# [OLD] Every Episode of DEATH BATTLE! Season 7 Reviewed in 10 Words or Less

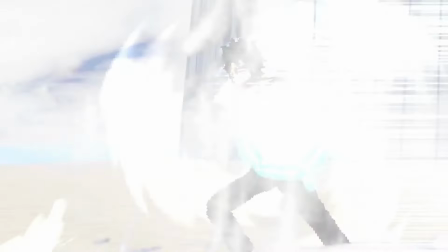16:40 The sprite work did a good job of making the atmosphere feel chilly, and this shot of the ice storm looks great.
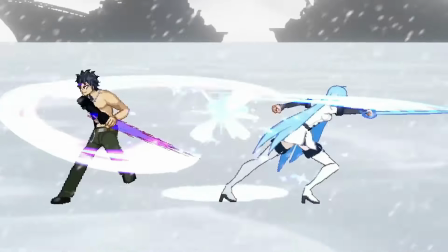16:44 Unfortunately, the actual fighting has few highlights aside from this one sword clash that doesn't even last long, and most of the fight has noticeable jank.
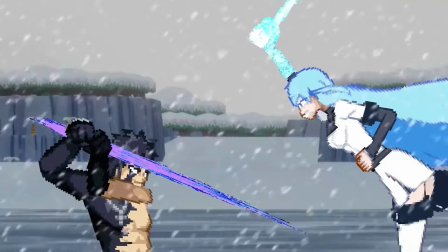16:52 Grey has Esteth on the ropes for a good while, then she counterattacks once and all of a sudden she's too much?
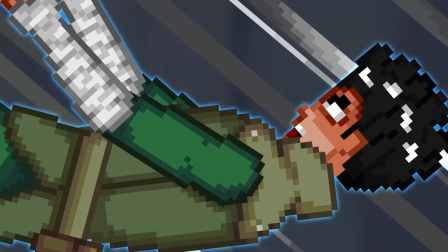16:57 You're telling me all it takes is one attack for Grey to use his I'mma head out move? What is it with this season and giving poor excuses for using a character suicide move?
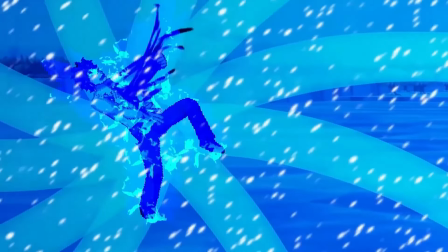17:05 The actual death is garbage, mostly because it didn't look like Grey was even dead, much like in our last IC battle.
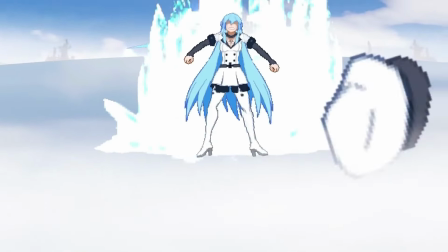17:11 This episode is fine, but the average action coupled with my disinterest in the characters makes this one a skip for me.
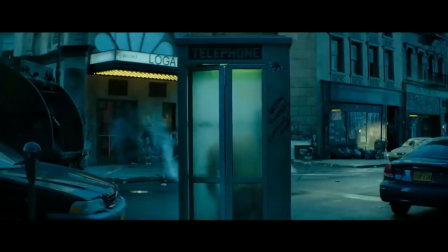17:17 I could have gone my whole life without seeing shirtless Boomstick. And you guys thought I looked bad in my birthday suit.
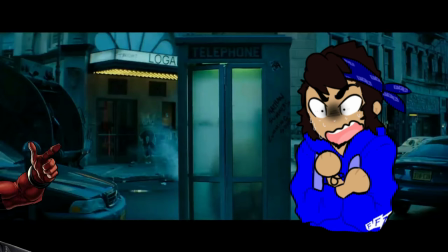17:23 Why did you have to remind me of that? If I have to live with it, then so do you, buddy.
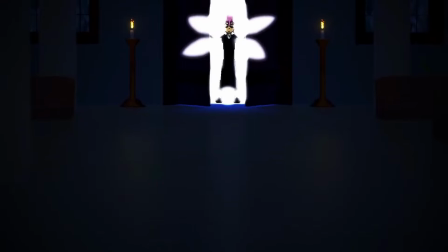17:28 Like a turd in the wind. Venom vs. Crona I'm a big Soul Eater fan, so I'm happy it finally got introduced to the show.
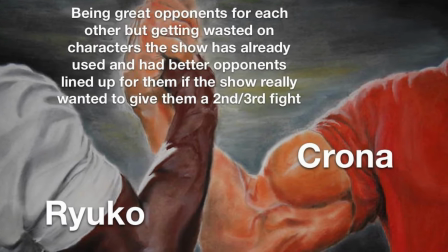17:36 But my god, could they have picked a more boring opponent for Crona?
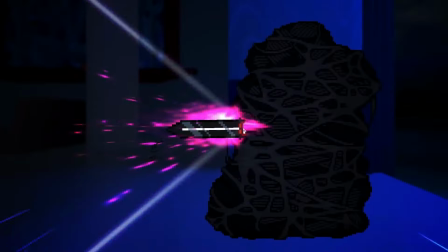17:40 Instead of Venom getting a fight massively in his favor, now he has to fight someone whose main weapon exploits his weakness. from one end of the stomp spectrum to the other with this character,
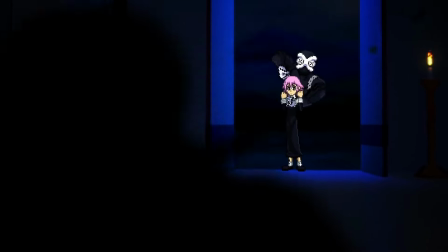17:48 apparently. I will say, this episode handled Venom's personality much better than last time, and I like how his analysis spent more time on the symbiote's origin as opposed to just Eddie's.
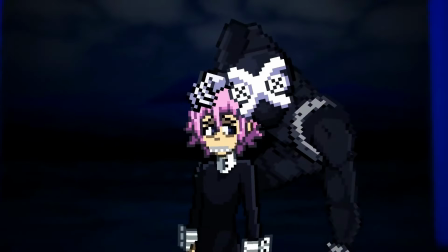17:57 Though I wish the fight played more with the idea of two duos going at it. It would have been nice to have gotten some input from Eddie himself, maybe have him try and keep Venom from fighting Krona initially to no avail.
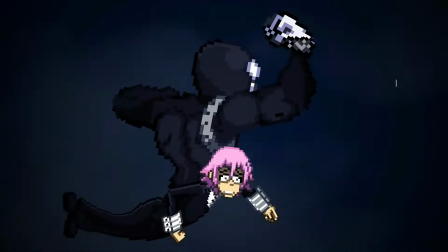18:06 And Ragnarok seriously needed way more than just two measly lines. That's not enough to convey his boisterous personality.
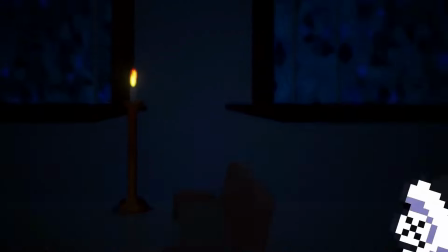18:12 The atmosphere is what carries this episode for me. The music and especially the voice acting genuinely creep me out.
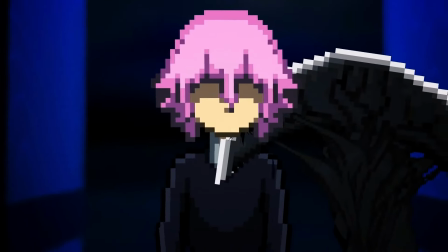18:18 Sarah Williams is without question the GOAT as Krona. She's great at selling Krona's meekness, as well as her borderline insanity. I get chills down my spine every time I hear this line.
Your blood. I know.
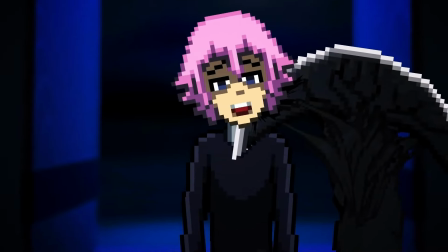18:31 It's black.
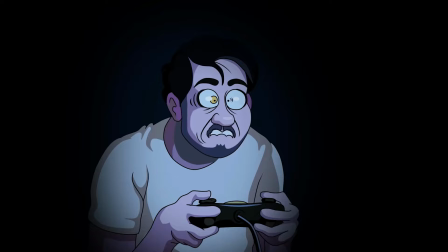18:35 What the fu-
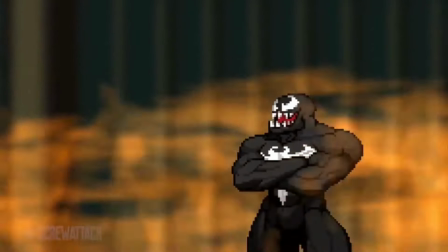18:37 I'm glad Adam Winnick was given a second chance to actually play Venom this time and not just Discount Carnage, though at the end of the day, this episode is basically Discount Carnage vs. Lucy,
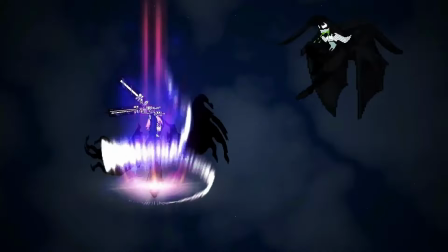18:47 which is hard to ignore. We even get a reference to that episode. The good things are done well, I've just seen them done better elsewhere.
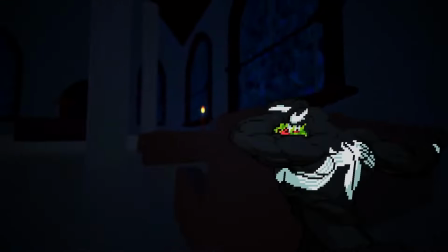18:53 Aside from the voice acting, the fight lacks memorable moments, other than Ragnarok eating both of Venom's souls.
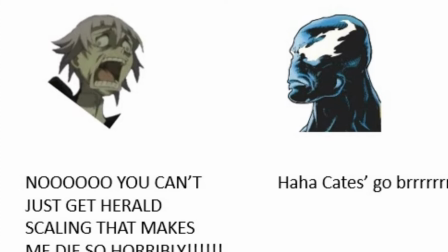18:58 That was a really cool attention to detail. Can't speak towards the Kate's research here like I'm sure others will, so I'm just gonna move on.
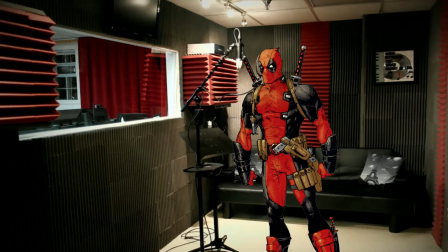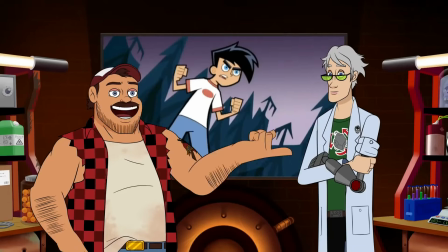19:13 Danny Phantom vs. Jake Long I'm very happy this episode exists.
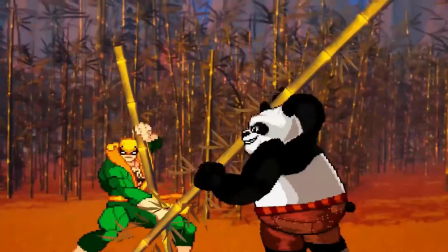19:18 The cartoons being used may not be my favorites, but this does mean we can expect to see more Western animation representation in the future, something that's been sorely lacking.
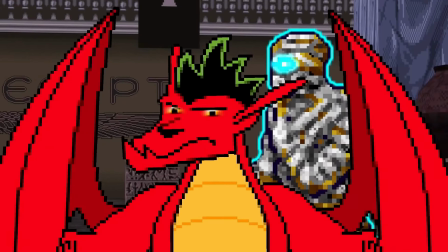19:25 This episode's music may be low-key, but I think it's a bop to listen to on its own. It almost makes me forget how badly Boomstick butchered both of the theme songs.
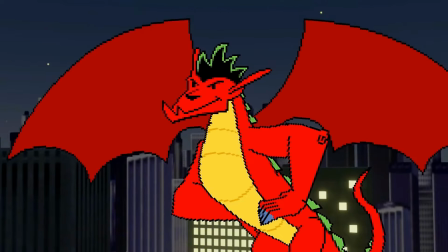19:32 Nicholas Andrew Louie and Dom Din fit their roles really well, and have fun banter that harkens back to the cheesiness of Danny and Jake's source materials.
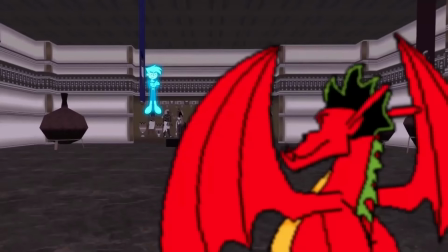19:39 It feels good to see now, the Sean Bean of Death Battle, finally get a win. Ironic that it took him playing a character that was already half-dead to get one.
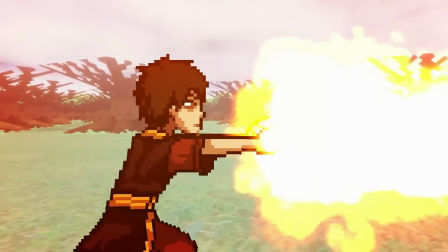19:46 It's a little odd that we got two Dante Bosco characters this season, and he only came back to play one of them, but I'm sure it was something to do with Disney.
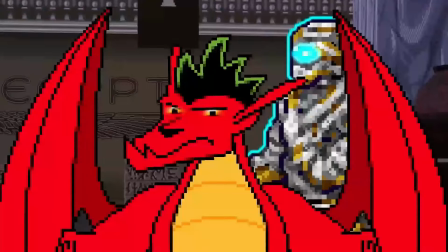19:53 Besides, we got this show's first trans VA, which is really cool. The fight, unfortunately, doesn't pick up until after they leave the museum.
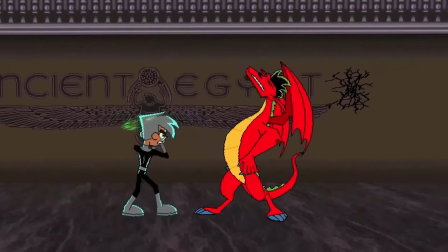20:00 Most of the animation in this section is stiff, and makes the characters feel like they're operating with sticks up their ass.
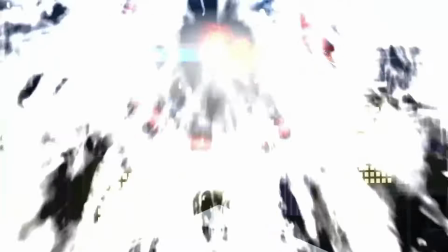20:05 But once the fight's taken outside, the action becomes a lot more enjoyable thanks to their variety of abilities, especially this shot of their clones duking it out.
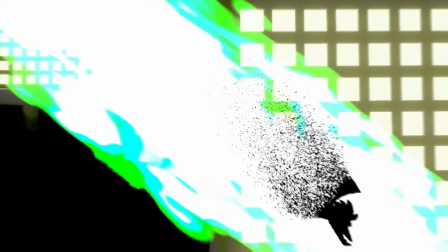20:12 It's really damn cool. Even though the death is just disintegration, it was a creative use of Danny's possession ability.
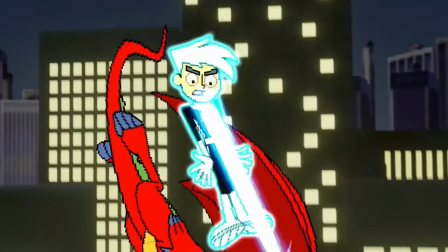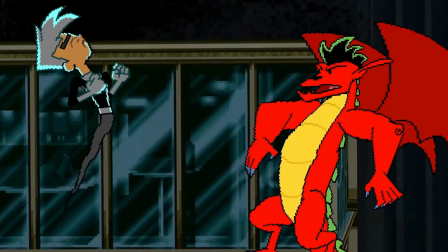20:25 Though I'm not sure why Jake died to this and not the ghostly whale, Danny's most powerful move, which doesn't leave enough of an impact in this episode.
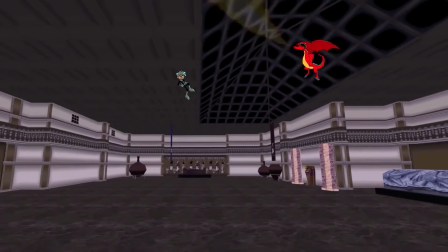20:33 Though Danny capturing Jake in the Fenton Thermos was a really charming way to end the fight. If this episode had more hand-drawn elements and more consistent action, it would probably be higher.
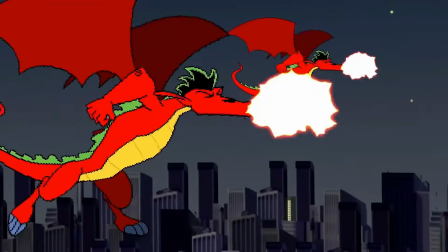20:41 I'm just glad it managed to pick up after that sneak peek. It left us all convinced that this episode would be a train wreck.